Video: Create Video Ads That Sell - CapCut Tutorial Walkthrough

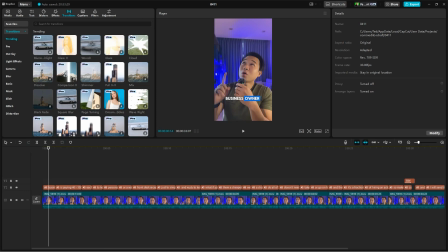It's because you can simply take some of the assets that you created and repurpose them for different uses.
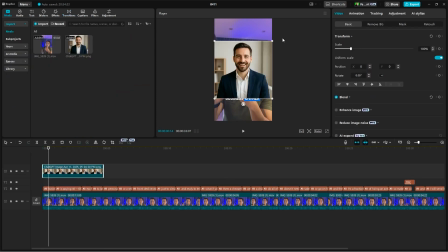So you can add the agent here, for example.
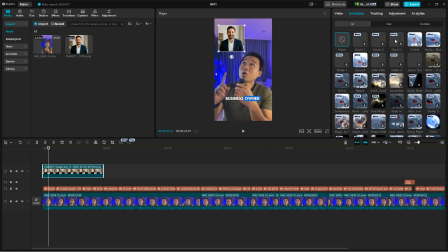And then you can add in an animation in, like a little pop-in or something. And you can add it in a little bit later.
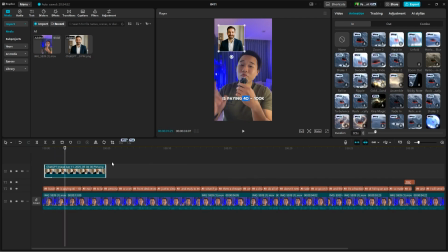If there is an amount, I usually like to add in some sound effects as well, which could be like a money sign sound effect.
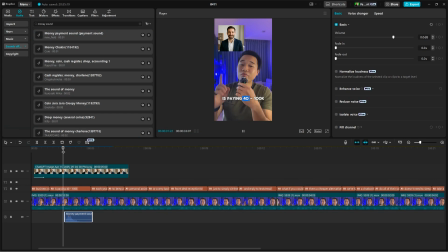Yeah, you'll hear this sound effect a lot in other videos, so you can go ahead and add it there. And then that just adds a little bit of engagement. You can lower it a little bit. It's too loud with the sound settings there.
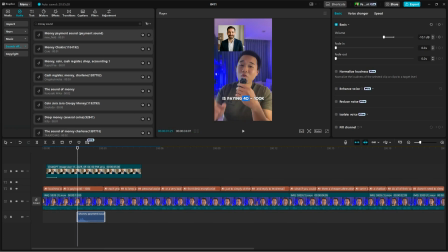And then because we have a sound effect here, we can also add in another graphic here. For example, we could add in the simple money graphic here.
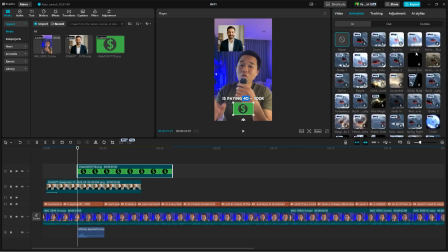And then we can have it pop up with the sound effect. So the setting you're going to want to be looking for is slide up. This one right here.
Paying 40 to 100K.
And try not to go too excessively with the animations.
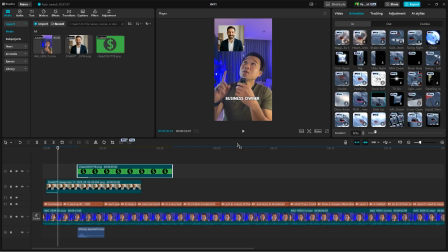Usually it's reserved for the beginning of the video as a hook to create engagement and to keep viewers watching. Because remember, your video is going to pop up in a feed and people will judge it within the first 1 to 2 seconds. So the hook has to be very engaging and it has to show your personality.
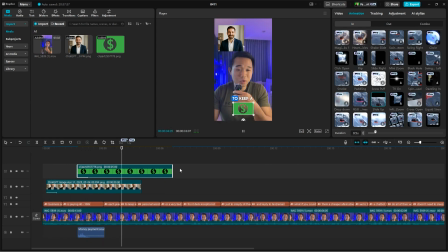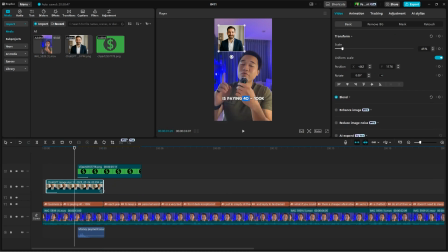When you're adding in graphics and animations, make sure that they have an animation out as well, so that it just doesn't randomly disappear in a clunky way.
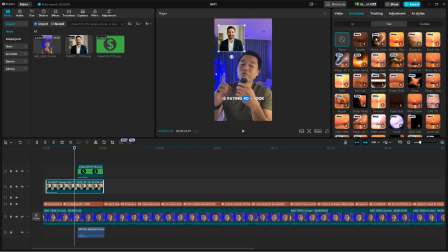So for this image here, we can just fade it out is the simplest way to do it. And then we can do the same for here.
Business owner is paying 40 to 100K each year to keep.
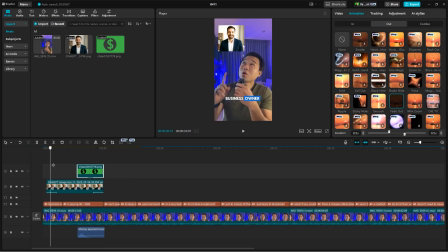And there you go. And then you would essentially repeat this process for the rest of the video, adding in graphics and images to highlight your points, changing the B-roll to show what you're illustrating.
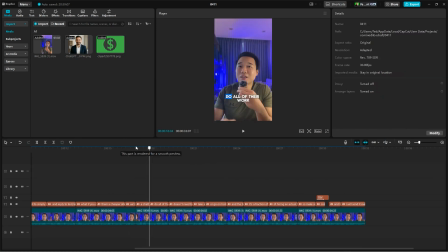And here, for example, if we want to add in a B-roll, as he's talking about an AI chatbot that can do all the work for you, we can go ahead and just add a video here to overlay for a couple of the scenes. If you want to find stock videos, I would recommend using free websites such as Pexels or VecDeezy.
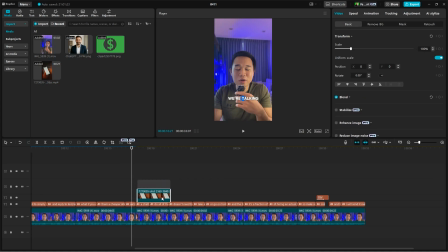And you could also use paid subscriptions such as Storyblocks or Envato Elements.
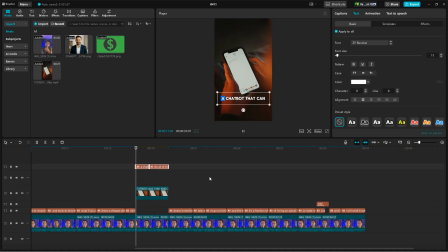Then you're going to want to make sure that your captions are on top of the video so that it's still visible. And then for points like this too, where you're just listing something, doesn't need to sleep, eat, take a break. These are going to be points where you can add in graphics or make a cut, add in B-roll, things like that.
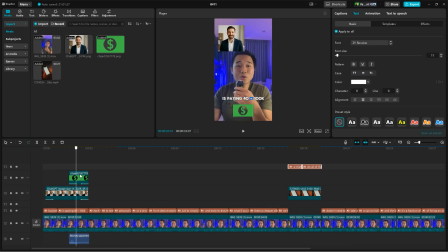So you just want to have an engaging video with multiple elements without it being too excessive or distracting from the main point. I'm going to have the occasional B-roll as well.
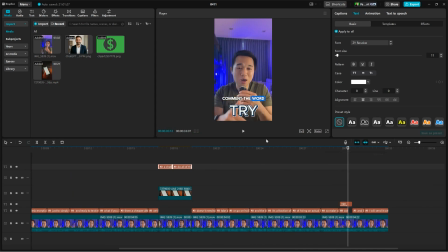And then some clear, distinct text to add for the points that you want your audience to focus on. And then a call to action at the end. So essentially this video has all the elements that it has: addressing the business owners,
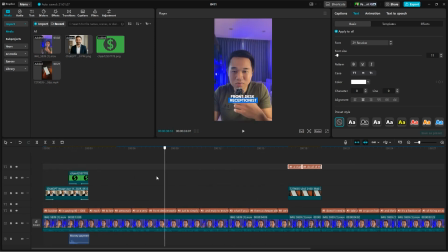it has the offer with the AI chatbot, it has the pain points with the bad assistants, and it has some visuals to show you, as well as a clear call to action at the end.
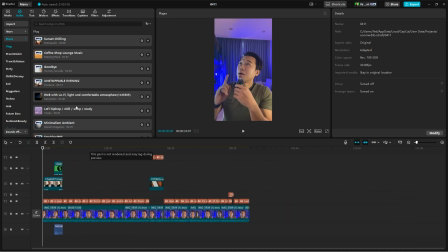Okay, and once we're satisfied with this video and we have all of our elements in place, we can go ahead and press export here.
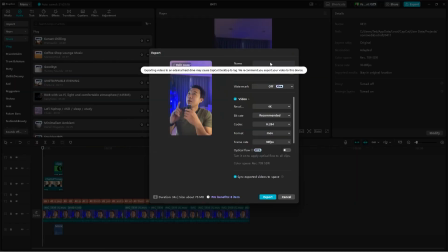And then you can name it video ad 1, for example.